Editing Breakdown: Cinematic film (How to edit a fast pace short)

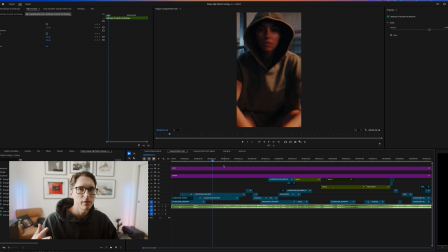[4:03]
So here, because I knew I wanted to do a push-in of her sitting with her warm-up stuff on, but then do a flash through the whole video just to like immediately show the audience what to expect. This is where those slow shutters come in handy. I did some slow shutter movement here, as you can see, almost like 2 frames each, and then it goes back to that.
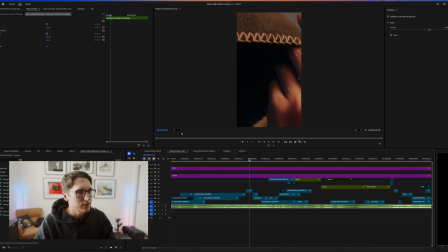[4:23]
So you're like, oh, she's about to like get into it. And then I wanted to showcase the clothing, the stitching here into the minimal logo,
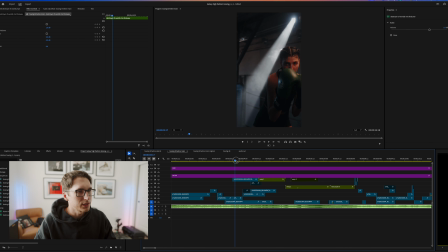[4:31]
her wrapping up her gloves, transitioning into her getting warmed up for boxing.
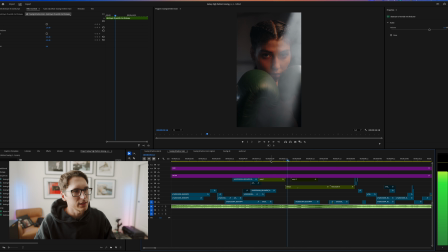[4:36]
This is what I was talking about, the look. So I did this look and I tied it in together with this close-up, medium, and then you go into a tight, right? And I just, so fierce. The anticipation of her about to hit the bag right before this drop. And then I do a quick flash through of it to add to that intensity.
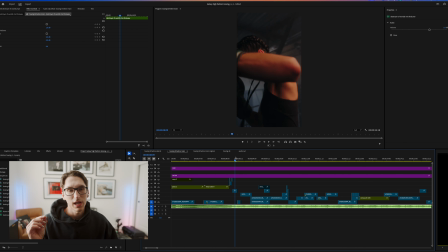[4:54]
From about 8 seconds to 14, such a short time, but every second and every frame really does matter in these types of films. So I wanted to do a lot of quick movement here to like match what boxing usually is.
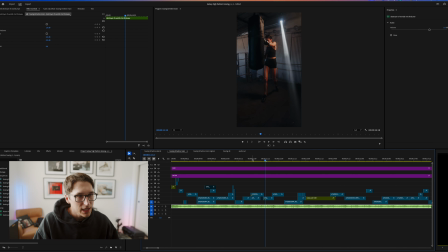[5:07]
And so I had her do all these different, and then with the wide, medium, and tights, matched the movements to splice together smoothly. So as you see here, she just punched the bag there, right? And as she's coming off, I move to the tight of her same hand moving off the bag.
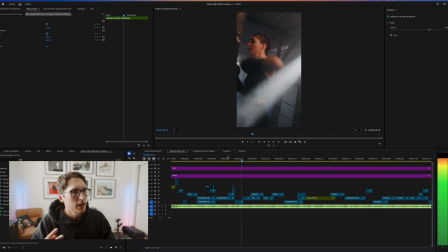[5:24]
I had her do this twice. So I had the elbow here and then a tight elbow.
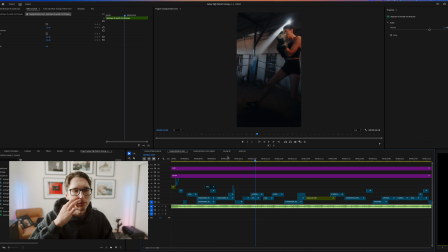[5:28]
That's how you build sequencing and really just get something that's a very cohesive story.
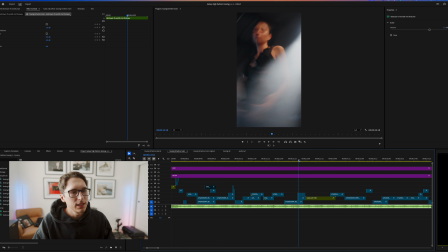[5:34]
To transition, I specifically loved the slow shutter idea to go in between scenes because it was all one location,
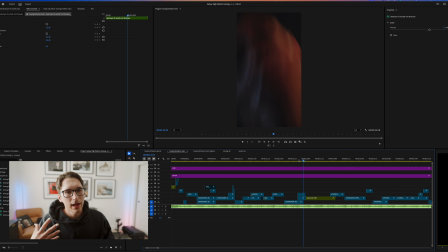[5:42]
yet 3 different outfits. So you're like, how can you vary that and how can you transition into each one? And then I always start with some sort of push-in that you'll notice with this edit. I did a wide of it, a tight of it, and then a medium. I had her match this transition-wise. So it is, you have to be intentional with the different poses.
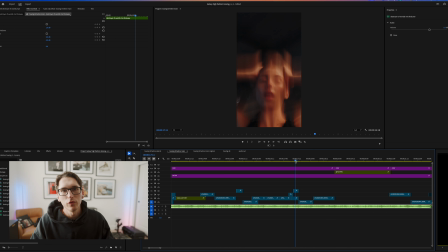[5:59]
So like say you want to do the slow shutter thing to transition, shoot for the edit. You think about how can I tie this together cohesively? I had her put her hands on her head here and I wanted to get the slow shutter. So I did that and I was like, all right, we'll do it one more time without slow shutter.
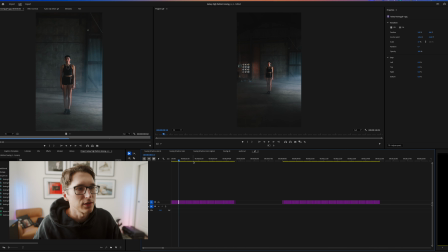[6:13]
I was like really into GIFs at the time. So these are all photos, right? I took 100 images here because 24 frames in a second, right? And I wanted it to be 4 seconds long. Ooh, so that's roughly 100 images. And what I did here is each shot, I had her framed center and I just took one more step closer to her, but always had her face centered.
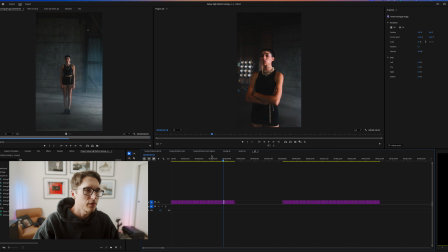[6:31]
So when I put it into post, you can like position track it. I always had her looking at the camera too, just doing a little different poses. I knew that this was gonna be where I transitioned into the last portion of the video. And so I had her do this pose here and I matched it when we were capturing the other part of the video.
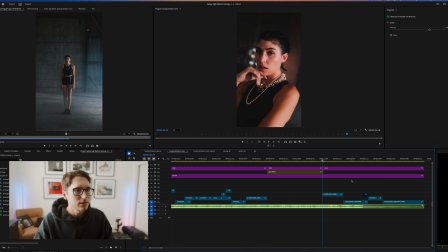[6:49]
We could like match cut to it. I'll show you that right here. With that similar facial expression, I showed her the picture for reference.
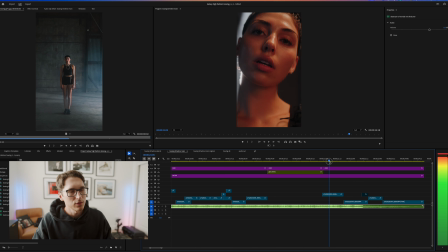[6:55]
And then she crushed that. So it goes cohesively together. This is just some beauty moments to end off the film looking right back straight into the camera because now she's
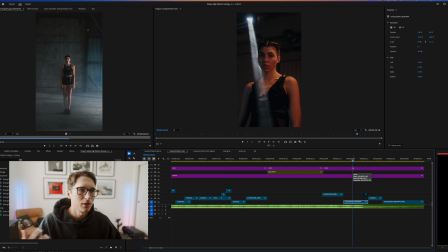[7:06]
finished and she's done the work and she's ready to go like take on the world. And the other thing is I always shoot in log. This is my original color grade. So I used a phantom LUT here, just the neutral one to bring it to a base Rec 709.
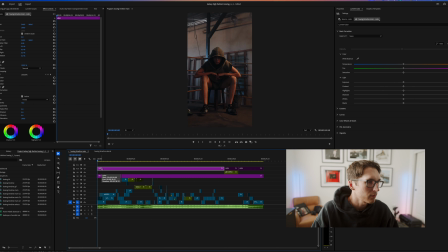[7:18]
Color wise, I did some manual coloring here, color correcting each individual clip to get the desired look that I wanted. One note here is like whenever you bring pictures into it, I usually put the grade over top of the pictures even though I edit the pictures, export them.
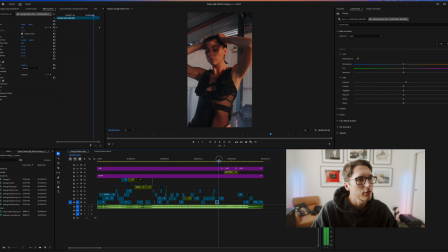[7:34]
But I wanted it to be cohesive, so I throw the creative grade on top of everything to bring that together. What would I do differently with this edit? I didn't do any sound design. That was intentional. Most 95% of the time, I'm going to do sound design with any track,
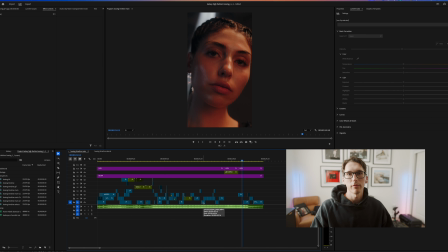[7:50]
but this track was so busy already that when I did the mix of it, I was like, I'll just let all of that be the sound design because it already had it like built in a way.
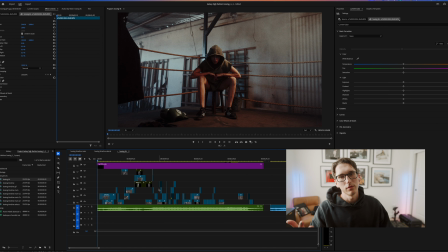[8:01]
I made a horizontal cut specifically for this video and updated it with the coloring that I would do now. The edit is pretty similar because I still am very in love with this edit.
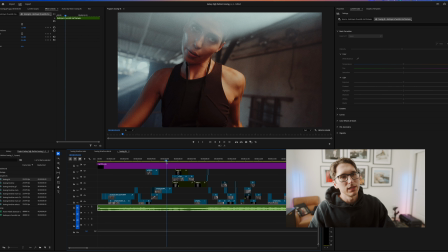[8:10]
I had to switch out a couple clips because I didn't have the other one shot 16:9. I shot that specifically only vertical. If you're only ever gonna want to deliver vertical, shoot for that format, so shoot vertically.
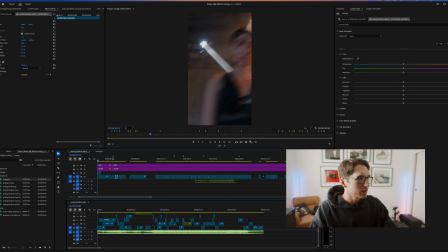[8:23]
So you can see these colors are quite different.
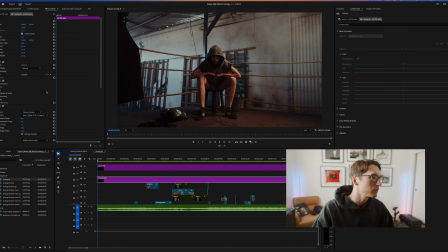[8:26]
I now use this thing called Dehancer to do my coloring, and I really love to give it even a more grungy feel.
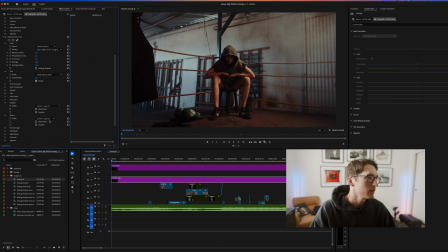[8:33]
I love this Kodak Vision 250D film simulation, and then I added grain to it to give it that grit and grunge. And this is what that looks like now without any of the color grading stuff.
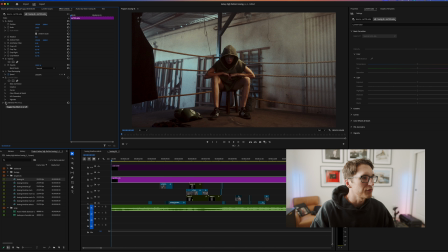[8:47]
Base grade that I had originally, and now this is the new one. As you can see, it's a bit more contrasty, punchy. The blacks are crushed. I went ahead and kept the same creative grade here. So I threw that on top of it. And as you can see, it kind of cools it down. I wanted it to be like a cool feeling.
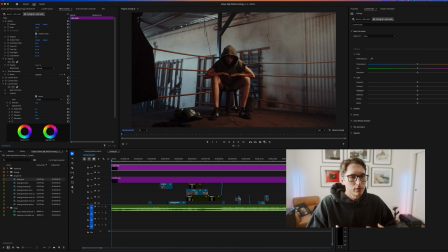[9:04]
And I really wanted to emphasize that this was like in your own world, in your own time, and going that way. I brought down the shadows. The original was a bit more green. I took away some of that green tint. That is this walkthrough. I think a big thing for making these types of edits impactful is planning and doing pre-production. There's been plenty of times where I do like a running gun scenario where I just go like figure it out, and sometimes it looks great. And I did that a lot when I was learning. Now, the type of payoff that I want in terms of style of video, pre-production is a game changer. Just even having like the track is so huge when it comes to these types of edits. I appreciate you taking the time out of your day to watch this video, and I'll see you in the next one.
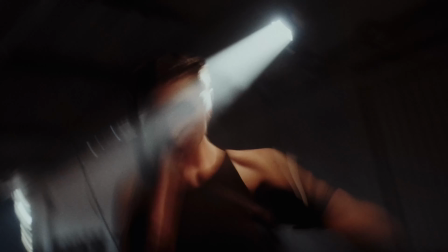[9:48]
Peace.
become death, the destroyer of worlds.